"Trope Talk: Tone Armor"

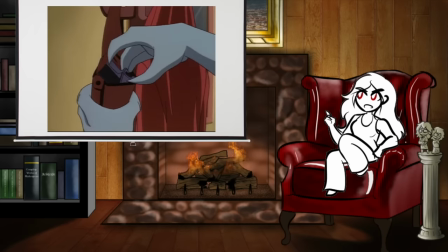16:23 This is how you can smoothly get unexpectedly dark single episodes of otherwise mostly light-hearted stories without it being ridiculously jarring.
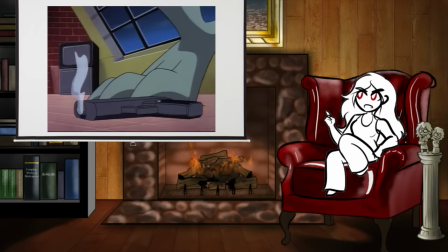16:31 If the level of danger experienced in the one-shot extreme peril arc is in line with the level of danger threatened by the rest of the story,
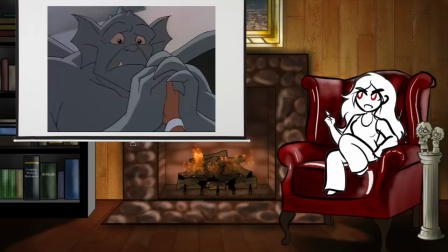16:37 it's not completely story-breaking, it's just pleasantly tense. And that's kind of a narrow balance to strike.
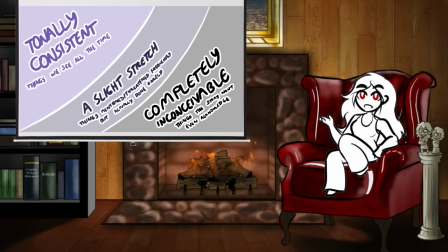16:43 Tone Armor is a mostly invisible element of storytelling that I frankly have never seen anyone directly discuss, But it plays a huge role in how stories feel and what a writer can do with them without dislodging or confusing their audience. Breaking a story's established tone armor is always an impactful moment.
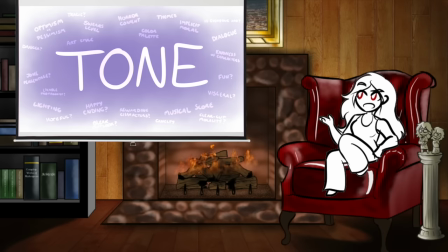16:59 The first time we see a character bleed or break a bone or just straight-up die is the first time the story proves it's willing to go there and could potentially go there again. But breaking the tone too violently risks relinquishing the story over into the joint custody of comedy and tragedy.
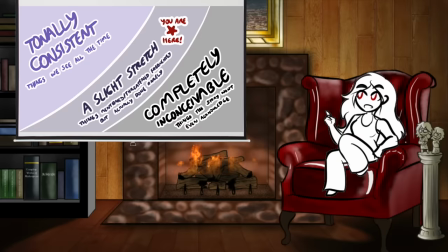17:14 Thus far, we've really only talked about stories that break their tone armor in relatively small ways, going from no blood to one drop of blood,
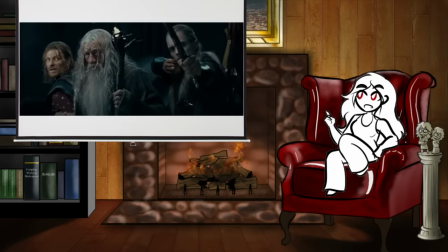17:20 or threatening Armageddon to taste-testing Armageddon, or this character has been successfully protecting us to the character's gone and the things they were protecting us from are actually
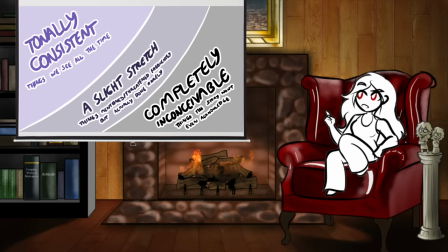17:29 really bad. Shifts that are one step outside the established tonal range. That's because if a story breaks its own tone armor by going from 0 to 100, it's not darkly impactful, it's jarringly hilarious.
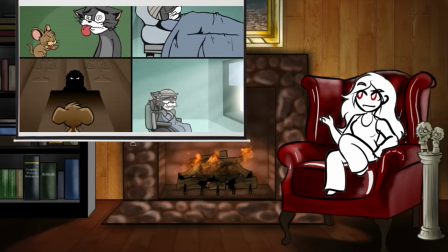17:41 Characters experiencing realistic consequences from cartoonish violence is a common dark joke.
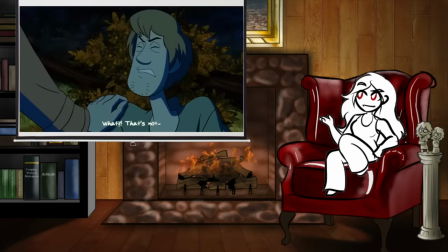17:46 Genre-bending light-hearted cartoon characters into dark and gory scenarios is used for instant shock factor.
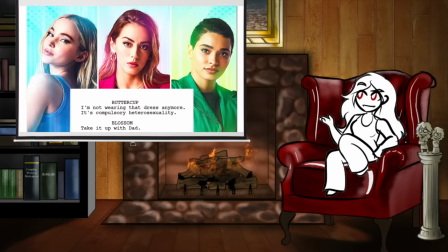17:52 Everyone makes fun of the CW for taking colorful kids media and sexing it up for live action and whatever the hell else they did with Riverdale before they finally let it die,
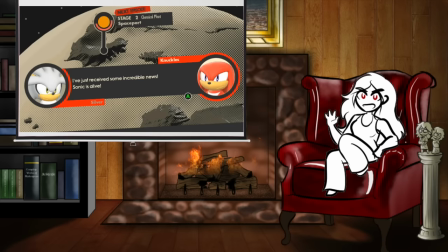17:59 because that kind of shift is intrinsically funny. Everyone took the piss out of Sonic Forces when they dropped this little chestnut.
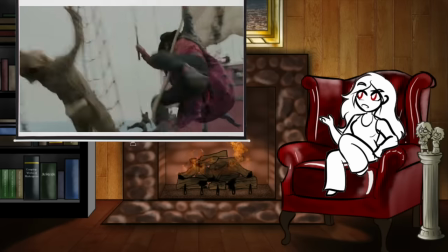18:05 Hell, just transposing wacky animated violence into the context of a live-action adaptation can take a fight scene from feeling wacky to feeling uncomfortably visceral.
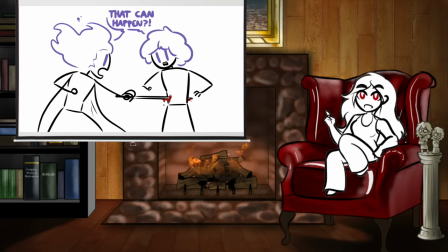18:14 When tone armor is broken, the first thing it does is make the audience feel unsafe. There was previously a narrow band of conceivable stakes that the story stayed within the boundaries of, and breaking the tone armor breaches those borders, and that means the audience no longer knows what to expect. The characters are in danger in a way they weren't before.
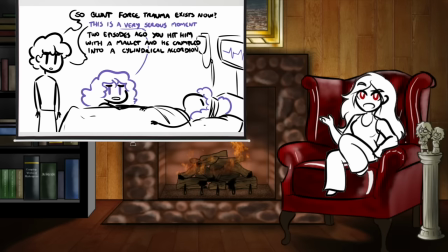18:31 That kind of subversion of expectations can be played up for tragedy, comedy, or both, but it can't be pushed too far if the intent is to keep the audience in the story. If you break the rules too hard, the audience gets jarred loose and stops being invested because they have no idea what to expect anymore.
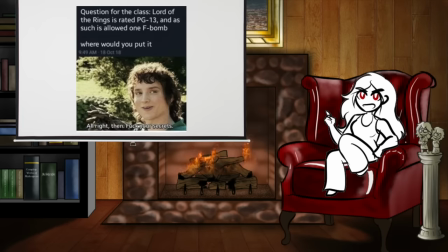18:46 There's a reason it's inherently hilarious to consider where you would put a single F-bomb in the Lord of the Rings trilogy.
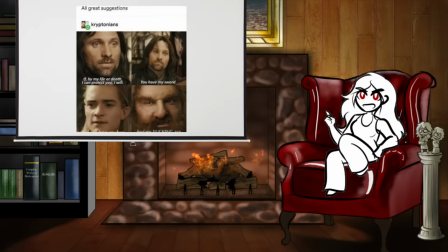18:51 No matter where it goes, it will never fit the tone. That's why it's funny. Trying to do it seriously would be like ice skating uphill.
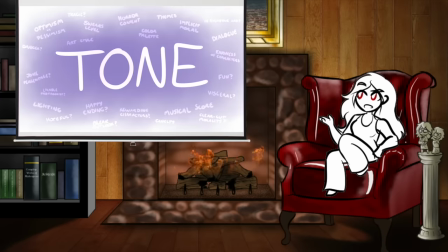18:59 If you break the invisible rules that have been holding the story in shape this whole time, sometimes all the audience can do is laugh and then disinvest because once the punchline is over, the audience leaves. So, yeah? I'll be honest. I've done some weird trope talks. This is probably the first one where I was like, man, I hope any of this makes sense.